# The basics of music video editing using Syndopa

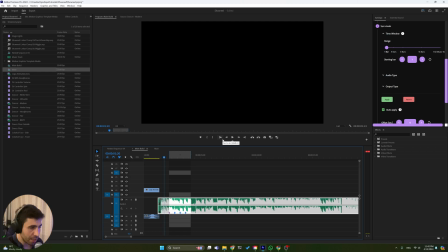[4:00]
I love it when we see that the fact that the DJ is tuning up the volume is just synced on the right time with the fact that the music is being tuned up. So let's hear it.
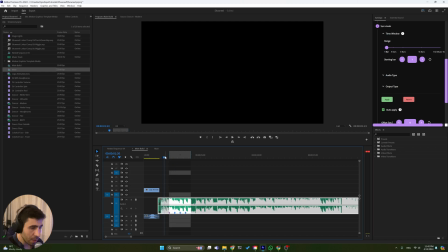[4:18]
On that first beat, I want to show the video where the DJ tunes up the volume. So I'll take the correct video.
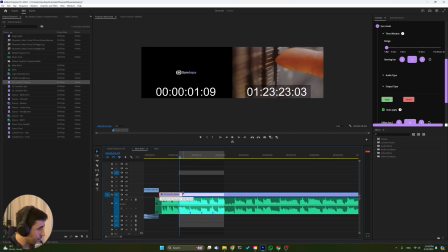[4:30]
This is the maximum volume,
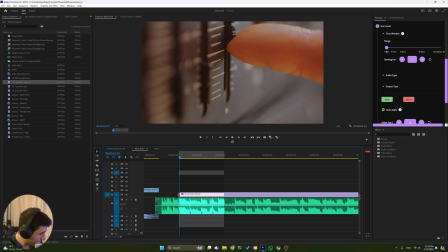[4:34]
and then we take it just to the first beat, and then we can extend it back. So now we know that maximum level is rendered just when the first downbeat hits. So let's hear it.
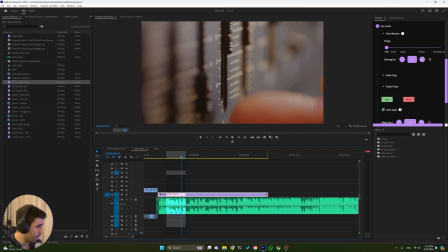[4:52]
Alright, now I don't want to keep playing this video.
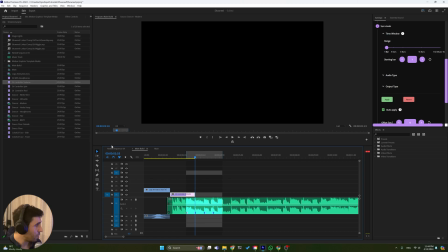[4:56]
I want to move to the next element, which is introducing the DJ.
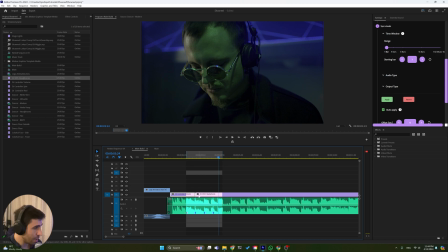[5:02]
I don't like it that you don't see the DJ's eyes, so I want to just move it to the place where he lifts his eyes up.
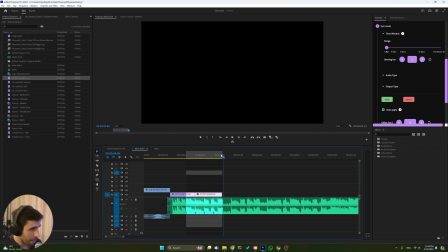[5:11]
as you see the in and out points automatically generated by this indoba plugin they help me understand that what's coming next is the next bar right the next group of four beats so i want to change something because when a bar switches
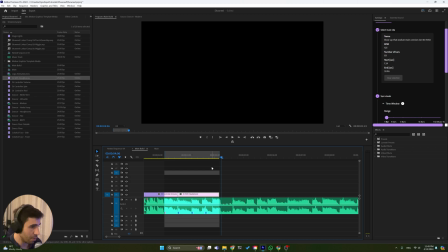[5:28]
also the music switches to the next bar so what i want to do is first i want to move to the next bar here so i'm clicking this next bar button and I can see the markers for the beats automatically generated
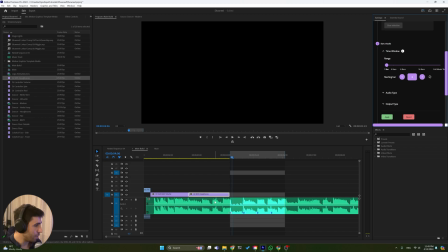[5:43]
and then I want to move to a different element in the video I want to show the silhouette of the dancer because it's still we are into the introduction part we want to start slowly do you see this
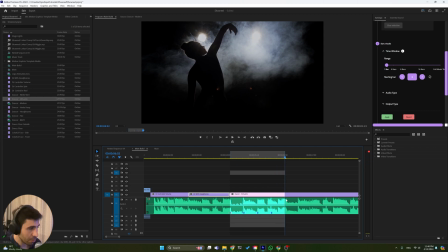[6:01]
there is a specific distinct sound over here and I want to do the change just on this specific sound. But I don't know when exactly this sound occurs, right? Because, all right, maybe it's here, maybe it's here. I'm not sure. Oh, I don't want to take risks, right?
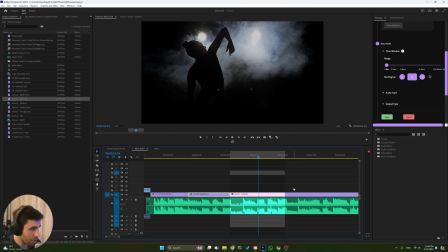[6:18]
Because if I miss frame, the viewer of the video will also detect miss beat. So instead of beats, I want to set markers for the kicks and the toms. And now I have this exact location.
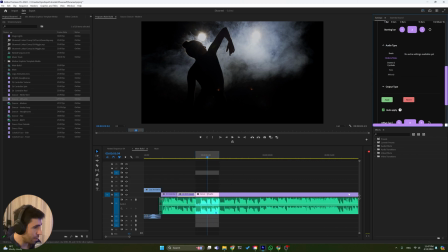[6:34]
I know that the next thing I'm going to do is going to be in that specific place.
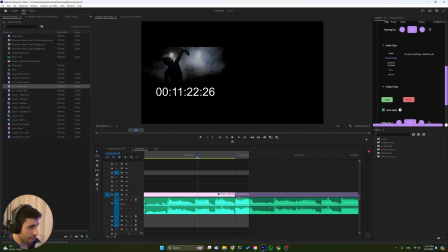[6:40]
The next thing I want to show is the DJ knob spinning. But as you can see,
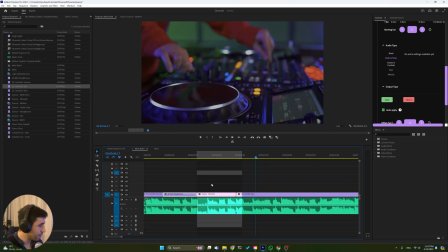[6:47]
I don't like that because I want the sound to be matched with the spinning of the knob, right? So I can allow myself even to, for example, take the beats, switch on the beat.
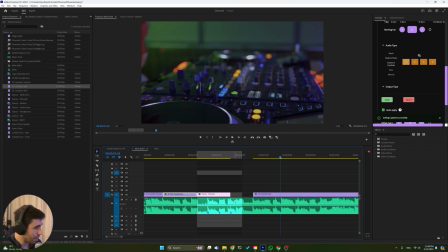[7:04]
But I want the spin to happen of that specific sound. So I want to mark that specific sound.
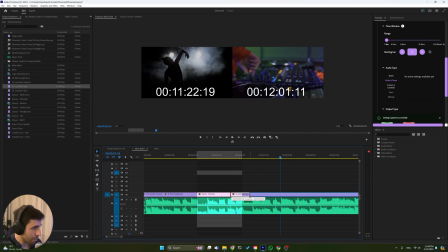[7:12]
I want to synchronize this with this spin. At the end of the movement, I want it to be the peak. I want it to be with the distinct sound. So let's see that. All right. So now that's better. and also i want to do a vibration exactly
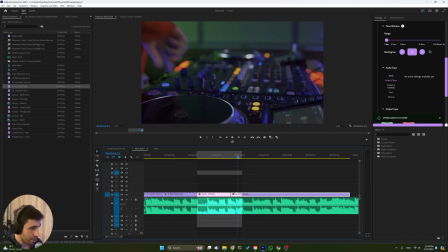[7:31]
when the dj spins knob that will give the spinning of the knob like a thump effect like something's happening so what i do is i want to take this marker and i want to put it on the video track so
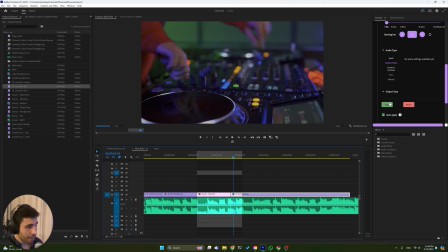[7:48]
that later i can edit the video track in after effects and put exactly at that marker the vibration effect. So I'm going here to output type, it's marker, but I want to do a selected clip. So I'm selecting this video clip.